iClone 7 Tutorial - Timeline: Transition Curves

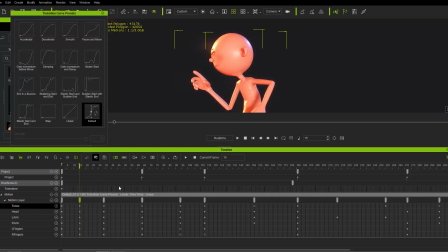So this will only affect the torso itself. It won't affect the head, arm, and everything like that. So only the torso will have this Transition Curve Preset. So what you want to make sure you do, rather, is hold the Control key and click and drag and select all the keys. okay and then right click and go
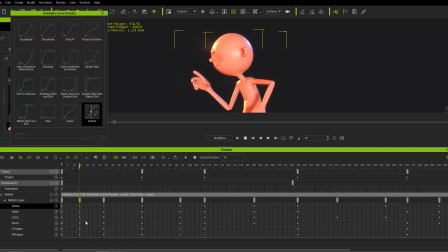to transition curve presets and now this will affect all the keys there so for the second one here we're just going to go ahead and uh use a gain momentum before move okay so it's kind of kind of going to kind of go back like that and then for the next one let's go ahead
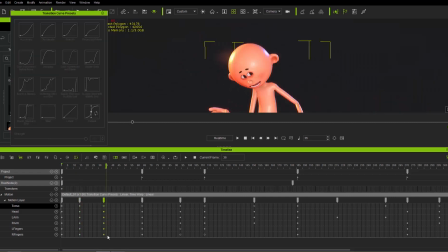and do the next ones here so again control and click and drag on these ones here and you can make sure your playhead is uh at that point as well uh so this one will do uh acceleration to 100 i have all these
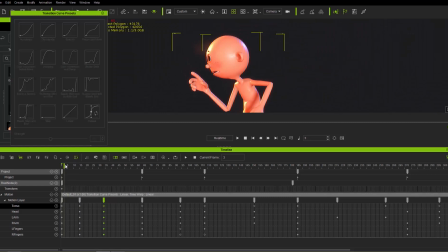written out here because it's kind of hard to remember all these ones so now we have a game momentum before move and acceleration like that okay and then for the third
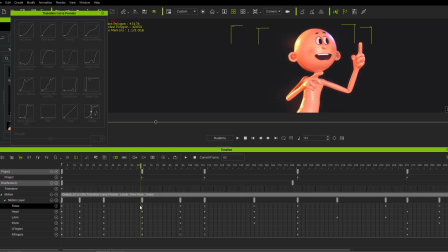one here let's again hold control click and drag whoops not like that so zoom in a little bit on our timeline there we go and for this one again make sure your playhead is right there we're going to use sudden start and elastic end okay so this one right here all right so
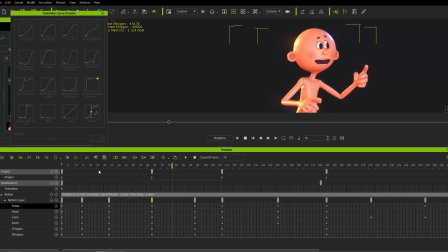now what we have is we have this you know acceleration from one point to the next and a very nice uh you know dynamic uh feel just like this okay he's like wow i have an idea all right so sudden start elastic end let's continue this with the uh with the rest of them here okay so for this one we will just uh make sure the play is over there as well and uh this one is gain momentum
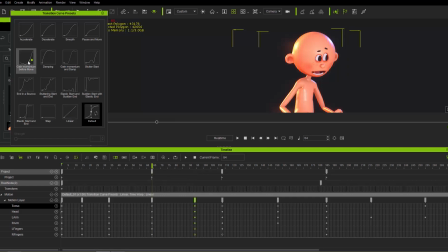before move again so before he's starting his next movement uh we're gonna go ahead and gain momentum a little bit here and then for this uh final uh pose here for this second pose rather. We're going to go ahead and make sure the play is over that.
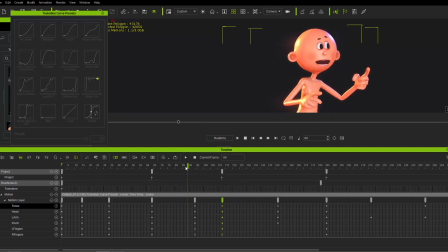So let's game a moment before move. Now we have a damping one. Okay so I'm going to damp it just like this so it's going to just kind of and then you can see there's a little bit of a movement from there to there where he gets to the pose and then kind of goes back a little bit which is the damping transition curve there.
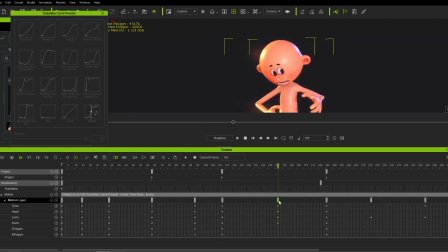Alright so let's continue on after damping we're going to go ahead and use acceleration 100 on this one so click and drag and select all those keys and And we'll go ahead and accelerate. Accelerate to the value of 100, okay? So make sure that strength is at 100 there. I generally like to do that.
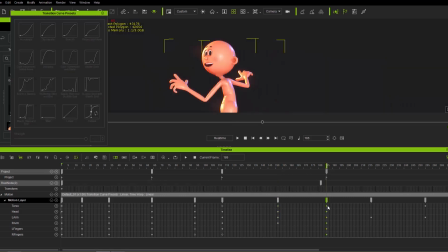And then we'll, at the second or third pose, rather, here, again, we'll click and drag, select all those keys, and Simon will use a damping one more time, okay? So here we have the damping, all right? And so he's kind of just kind of going back like this. That's the final pose, but he kind of goes back a little bit because of the damping key,
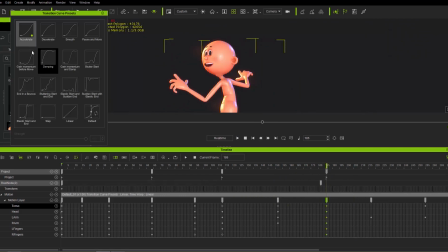which is a kind of a more interesting way to do things using that damping key because it kind of goes beyond the 100% level and then kind of eases back in. All right. So then we'll go ahead to this frame here. And here we only have one single key.
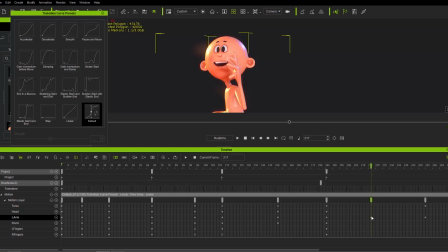And this is for the left arm track. Okay. So for the left arm track, we're going to go ahead and just choose sudden start and elastic end. So right here. Okay. So you can see the left arm by itself. we'll kind of just have this interesting little sudden start elastic end we can even do
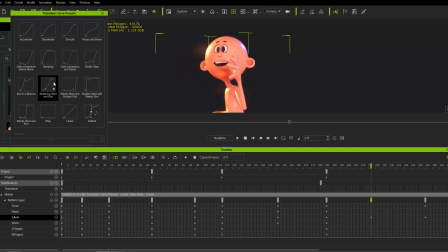something like elastic start with sudden end okay and just kind of have like something like that or sudden uh stuttering start there's too many stutters here and we can also gain momentum and damp as well which i think is kind of a maybe more interesting or or damping one gain momentum before the move
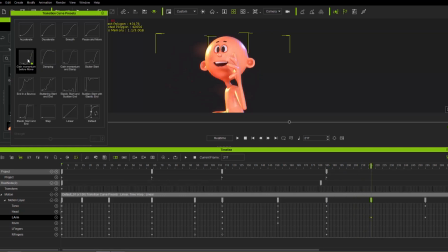it's kind of a good one for this one i think so let's go ahead and just keep that we have that kind of very uh interesting and dynamic kind of group where his arm just kind It pops up to where he's going to wave here. And then we'll go to the second one here where the waves are starting.
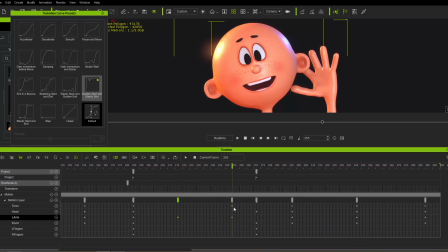And let's move our timeline over a little bit. So we have all these keyframes here. So this one we only have the torso and the left arm. Okay, so we're going to do different ones for the torso and the left arm. We're going to go for the top one, the torso. So we're going to choose sudden start and elastic end right here.
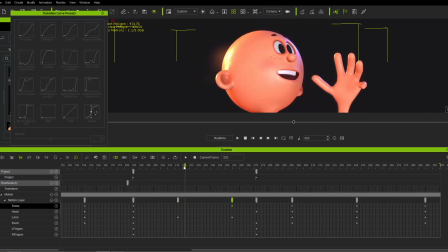Okay, so that's the torso. And you can see that it's only the torso moving. So from here to here.
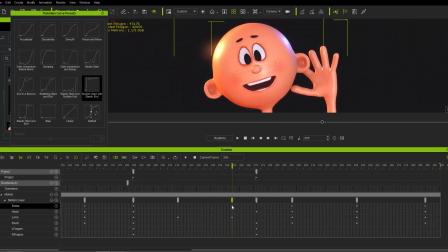We need to go back and change that here.